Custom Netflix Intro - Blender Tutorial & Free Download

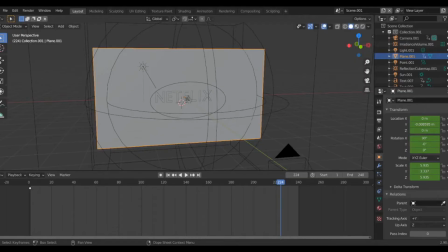5s
Hey guys, today I have a short tutorial. It's it's pretty obvious what it is.
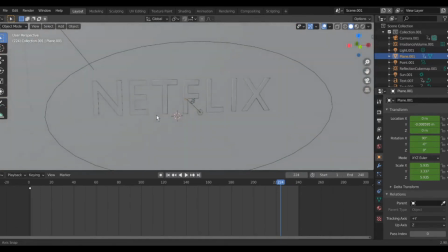10s
I'm gonna assume you guys know a little bit about Blender. I'm not gonna go into extreme detail, but actually this is very simple.
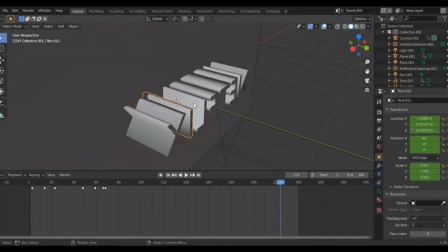17s
This is text.
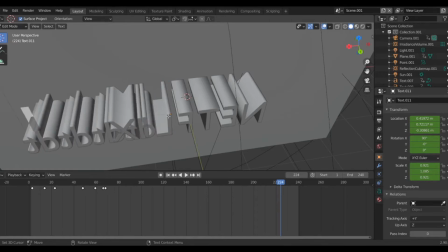19s
You press tab, it can still be edited, but it's not transformed into a mesh.
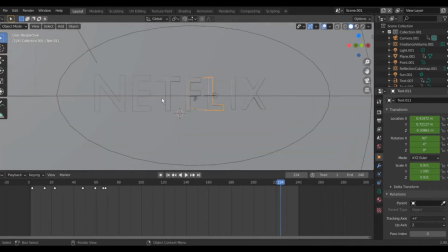27s
It's still text. We have one flat plane here.
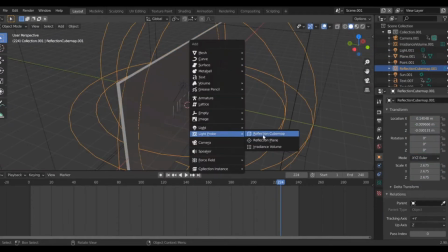32s
Yeah, I have a reflection cube map and a iridescence volume.
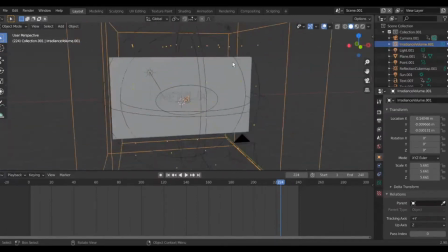39s
You don't really need this. I hard is all different, but you know, just in case. We have a sun here,
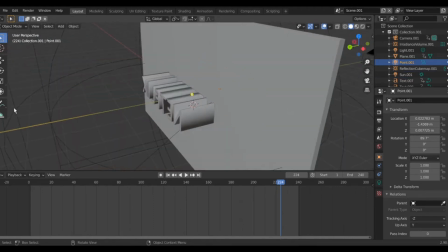45s
and we have a point lamp pointing there, but just to light up the scene a little bit better.
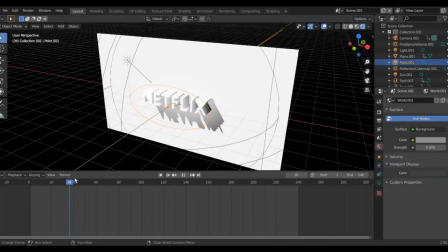53s
The setup before we get into the actual animation is the environment, nothing.
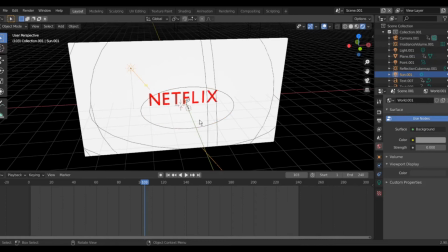62s
We're just gonna be using a sun and a point lamp.
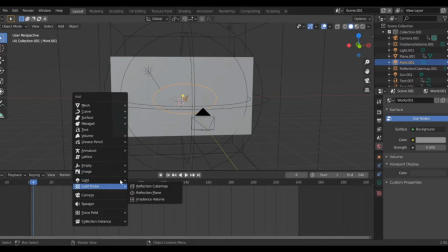65s
So first things first, the text, rotate on the x-axis 90.
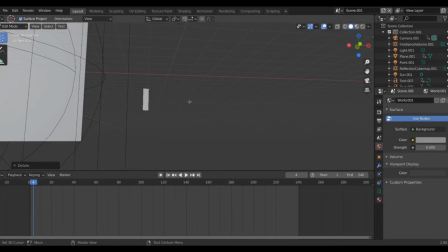73s
Keep in mind that each one of these are an individual letter.
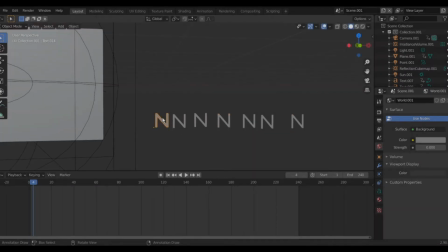81s
Now every single one of the letters you just duplicated, you're gonna put N, E, T, F, you know.
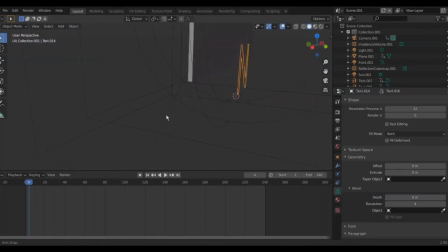88s
I'm gonna do this one again, but you're gonna do this for each letter.
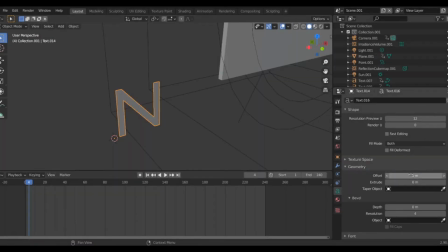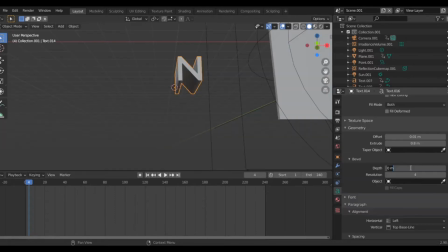96s
Make sure the bevel is
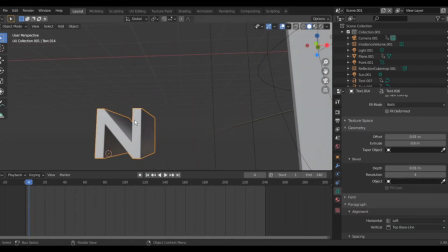102s
0.01. You can kind of see it there on the edges. Yep, I am doing this one-handed because the mic's in my left hand, so sorry if I'm moving kind of weird.
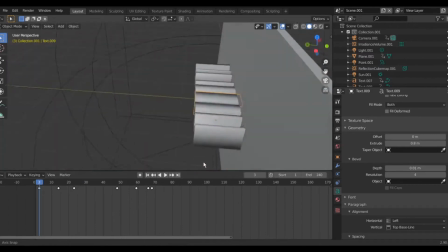109s
Okay, so next thing you're going to do, at the first keyframe, you're gonna have them all right behind the wall, not be able to be seen, then you're gonna skip ahead. Then you're gonna put them all the way out.
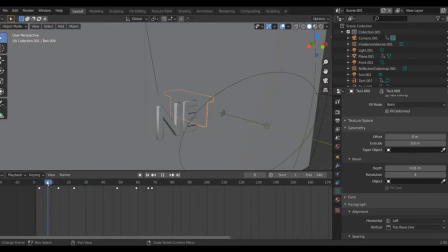121s
Now the magic in having this smooth transition is at halfway between this keyframe and this keyframe right here.
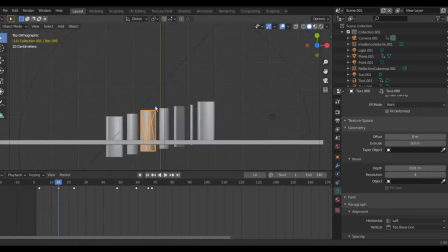129s
If you look at press 7, you can look at the top, you're gonna see it's like a staircase. You want the first letter to be most out, then you're gonna move it back a little, back a little, back a little. That way, if you move it, it gradually comes out like that. And when you go back, you're gonna do the reverse. This one's gonna go back, and then this one's gonna trail like that.
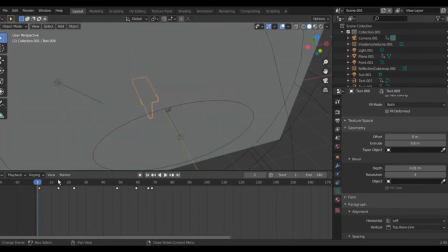150s
That way, it has that nice pop in, pop out look.
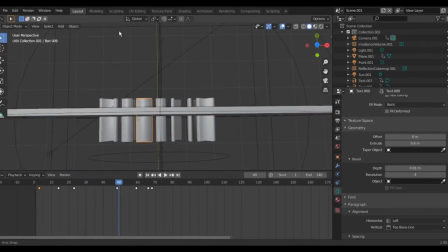159s
So on this keyframe over here, 48, and remember, it's from here. You don't do this keyframe until you do the last one. You do the first one, the first position, then the last position, and in between, then you're gonna vary it, like make sure this one's the furthest out, then you go back like that, so that way it slides.
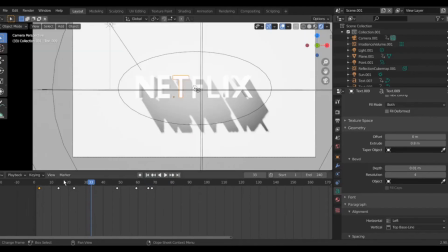184s
Okay, now with the color, you'll realize that Netflix has a cast shadow here.
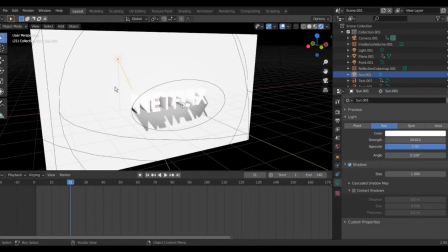193s
This is from the sun. You want to make sure that the sun is at an angle.
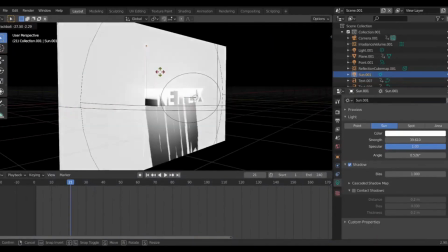198s
That way the shadow is not too long or in the opposite direction.
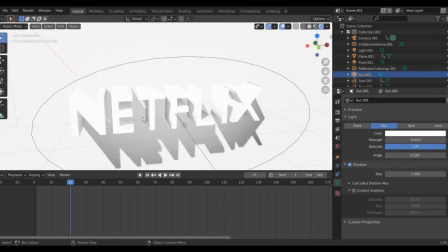206s
And you can see nice little shadows here.
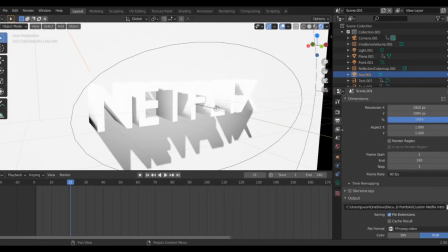208s
Also, if you check back here, you think you'll be able to see that there is ambient occlusion and screen space reflections on.
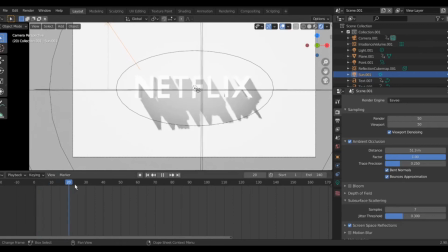215s
Now, we all know that, you know, Netflix comes out white like that and goes back in, but boom, how do we change the color?
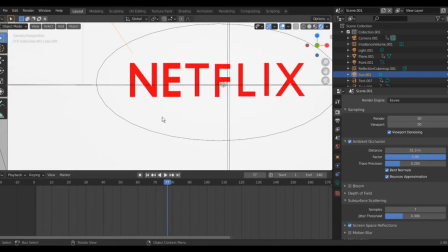224s
How does it look flat like this, like it's no longer 3D? Good question, nobody, because I'm talking to myself.
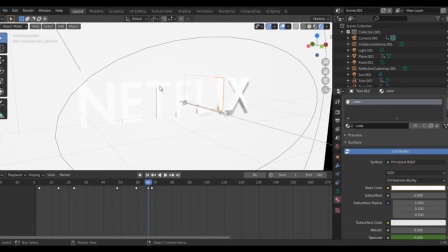230s
But basically, you're just going to assign all of these different letters the exact same color, and right before you want it to turn red, you're going to go to the color, make sure it's white.
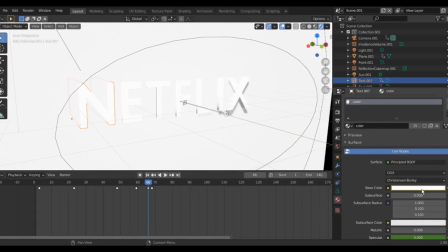242s
You're gonna press I. You have to hover over this and press I. Create a keyframe when it's white, and then you're gonna go to when you want it to turn red, boom.